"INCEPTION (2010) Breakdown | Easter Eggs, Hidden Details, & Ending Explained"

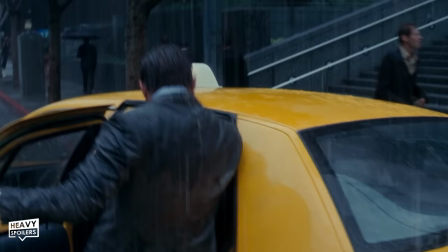[12:33]
Now I know that's a dirty word these days but a lot of time when people are crafting stories they do often put themselves in it to help flesh out the world.
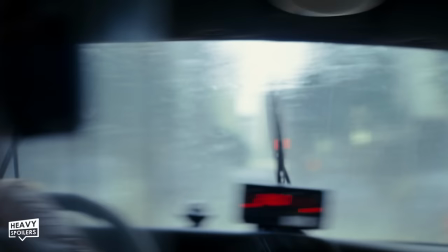[12:39]
Either way Eames Fish plays different roles because he's an actor and Saito's the studio that's in control.
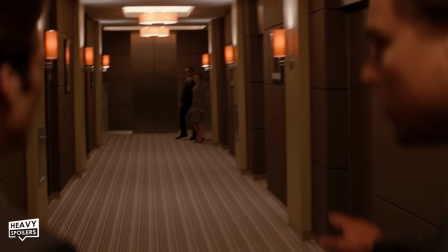[12:45]
Lastly Fish is seen as being the audience and you can tell Nolan pulled from his own experience in order to craft these roles.
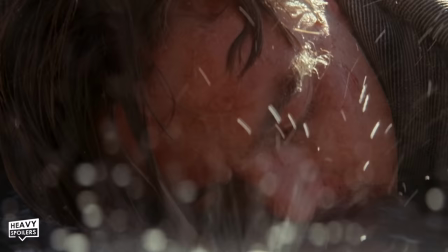[12:52]
Anyway that takes us into the movie itself which opens with Cobb washing up on the shore.
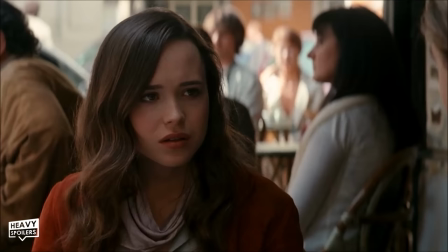[12:57]
In the middle of the film Cobb talks us through how dreams work and he says...
You never really remember the beginning of a dream do you?
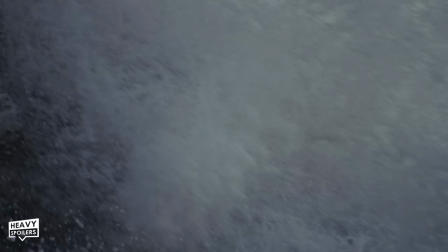[13:05] You always wind up right in the middle of what's going on.
This is very much how the movie opens as well and Nolan said he wanted the film to open up much like a dream for the viewer.
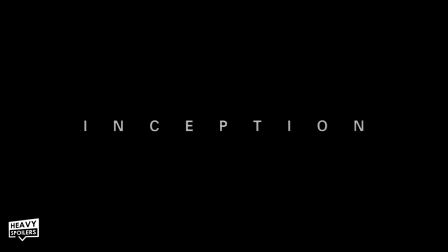[13:14]
The end credits of the film reflect this too when the title text's inception appears three times in the credits.
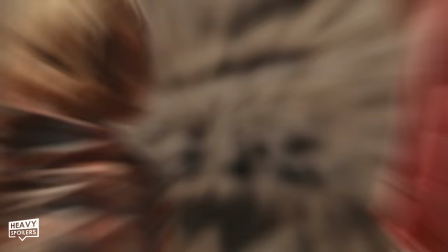[13:20]
This is meant to represent the three layers and as we watch the text pop up we're coming further out of the dream that the movie has taken us through.
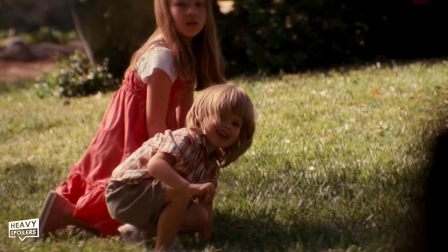[13:27]
On the show we see Cobb's children for the first time but he refuses to look at them. This is because he knows that if he does he may be tempted to remain in the dream with them.
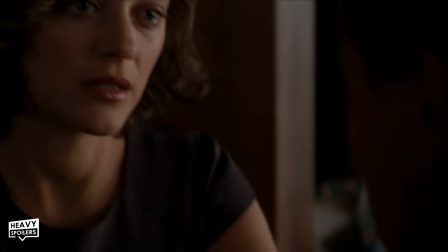[13:35]
The vision of Mal was a temptress too who wanted to keep him in this reality and I think that she purposely represented a siren.
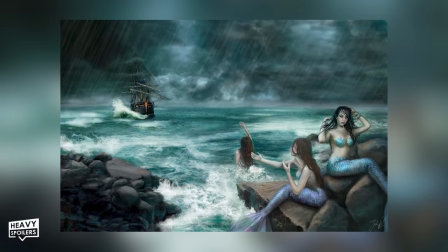[13:42]
In case you don't know, according to the myths these were apparently beautiful women that would sing to sailors at sea and in the end they'd lure them to their debt.
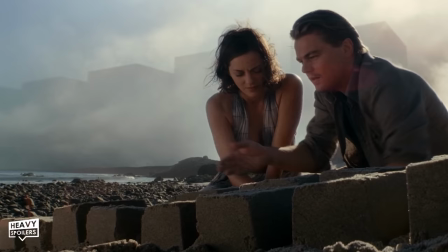[13:49]
I don't think it's a coincidence that this opening takes place on a beach and the location has the kids also building sandcastles.
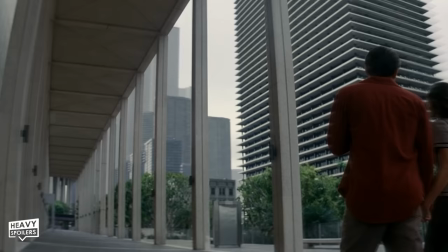[13:56]
This is something we see both Cobb and Mal doing during their time in Limbo and this was the pair constructing their dream world.
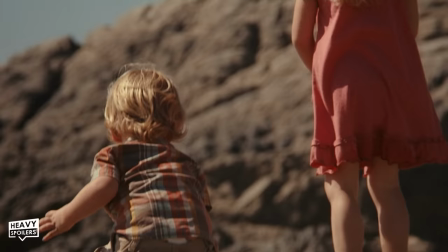[14:02]
However the children were never there which is what called them back and I love how we have this echo of iconography.
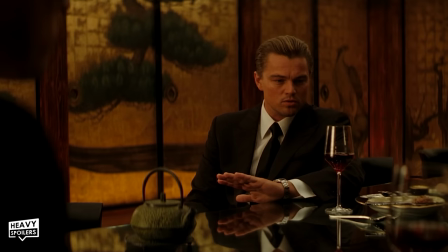[14:08]
Cobb is taken to Saito's palace and this is the same location Arthur constructed for him when they first met.
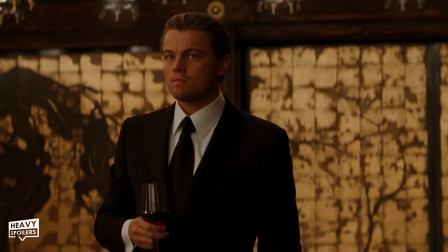[14:14]
As we know all of a dreamers subconscious can exist down on this layer and it makes a lot of sense how he was able to copy it so well.
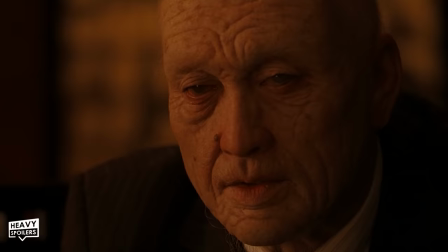[14:21]
I love to go back and forth between these two times without any warning and just like a dream things happen without explanation.
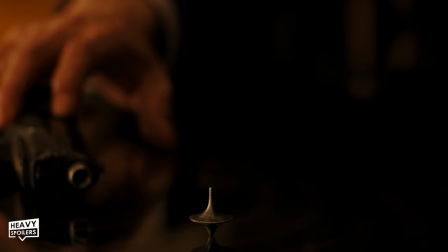[14:27]
Saito says... Which we know in fact he is due to that being how one escapes the dream.
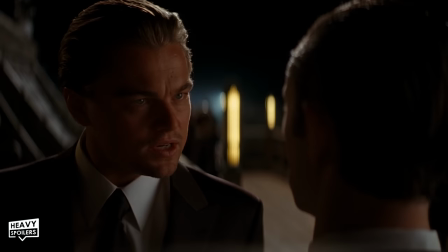[14:34]
Sido carefully examines the top and spins it and him touching it once more shows that this can't be Cobb's real token. Anyway we cut to the past and see Cobb carrying out a heist on Sido's corporate plans for all of his competitors.
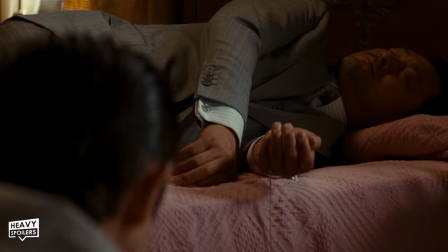[14:46]
This is known as Extraction and it involves stealing secrets from someone subconscious.
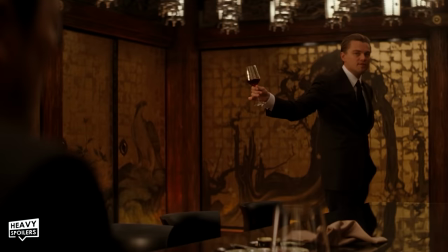[14:51]
During dreams people's sense of logic and perception is lowered and thus in the end they're easier to manipulate.
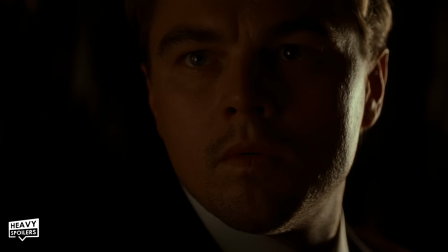[14:56]
We see this is the case here too with just the mention of a secret causing Sido to look over to where the safe is hidden. Instantly his mind fills this with knowledge and the pitch allows them to complete the first part of their plan.
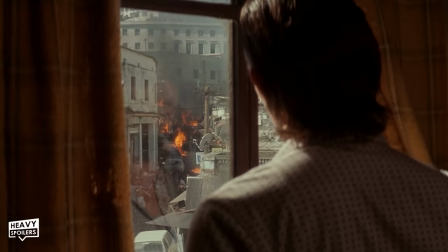[15:08]
Nolan brilliantly shows us how time moves differently depending on the layers as we cut to a watch and see it's speeding up.
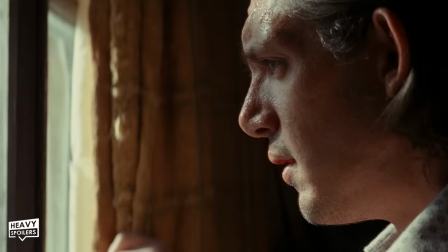[15:15]
On this layer is Nash's subconscious which is currently running riot searching for the dreamers.
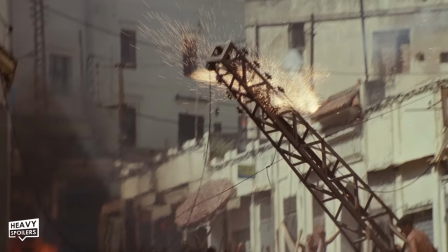[15:20]
Working like antibodies they know someone's in his mind and will do whatever they can to get rid of the group.
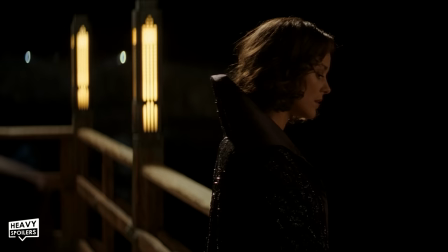[15:25]
Now this devastation on the surface is affecting things up top and to make things worse Miles entered the dream.
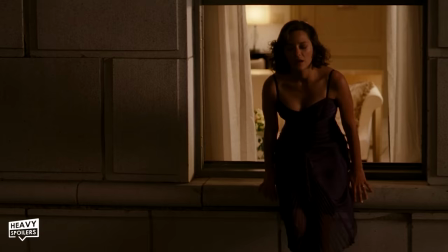[15:31]
As we know she died by jumping from a hide and we somewhat get a little nut to her actions with her first line.
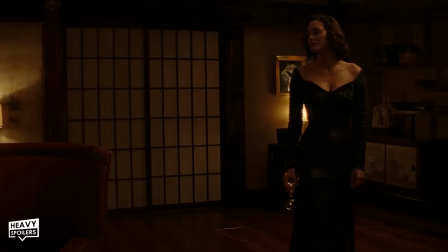Now the artwork by Bacon, Miles says...
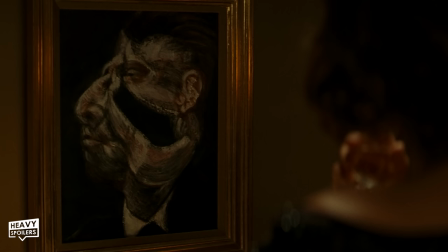[15:47]
...and as we discussed earlier the character is somewhat based on the idea Bacon was bringing across here.
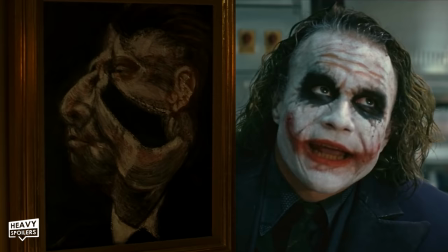[15:52]
Now if the colouring and distortion on the face looks familiar it's because Nolan used Bacon's work as a basis for his Joker.
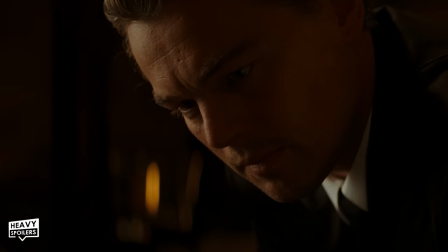[15:59]
It adds an extra dimension to this scene and we can see as Cobb's torn between the mission and her.
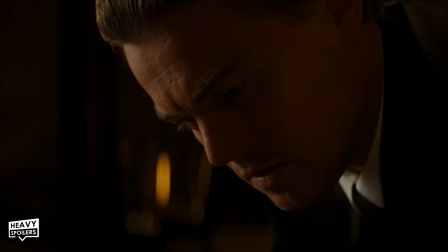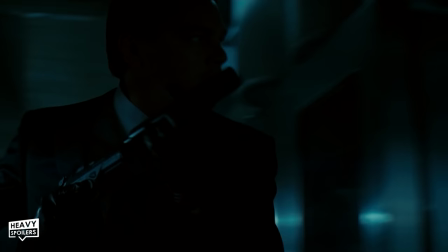[16:11]
From this point he starts working his way through the compound and Cobb uses a silencer to keep himself hidden.
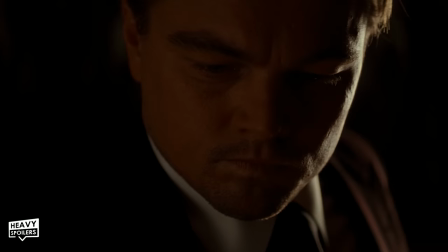[16:16]
To be extra safe he also puts his hand over the gun to catch the cartridge as it rolling on the floor will make more noise.
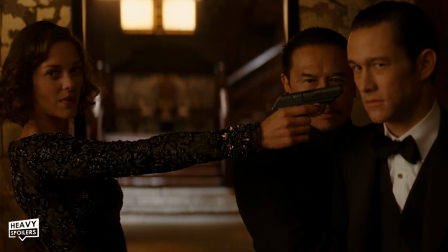[16:23]
Now Cobb gets the secrets but he's caught by Saito who was informed of what they were doing by Mal.
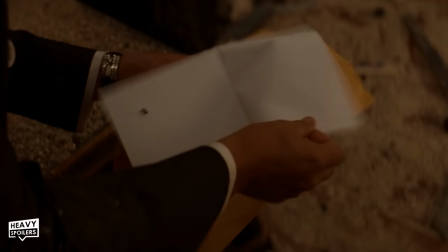[16:28]
As we know Mal's an extension of Cobb and there's actually a cool little moment here which gives that away.
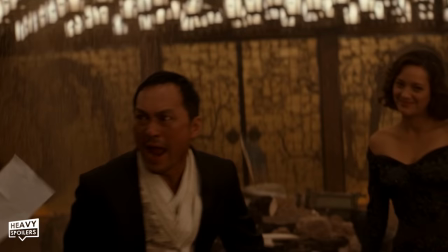[16:34]
When Saito discovers that Cobb managed to steal his secrets Mal can actually be seen smiling for a split second showing she's happy got away.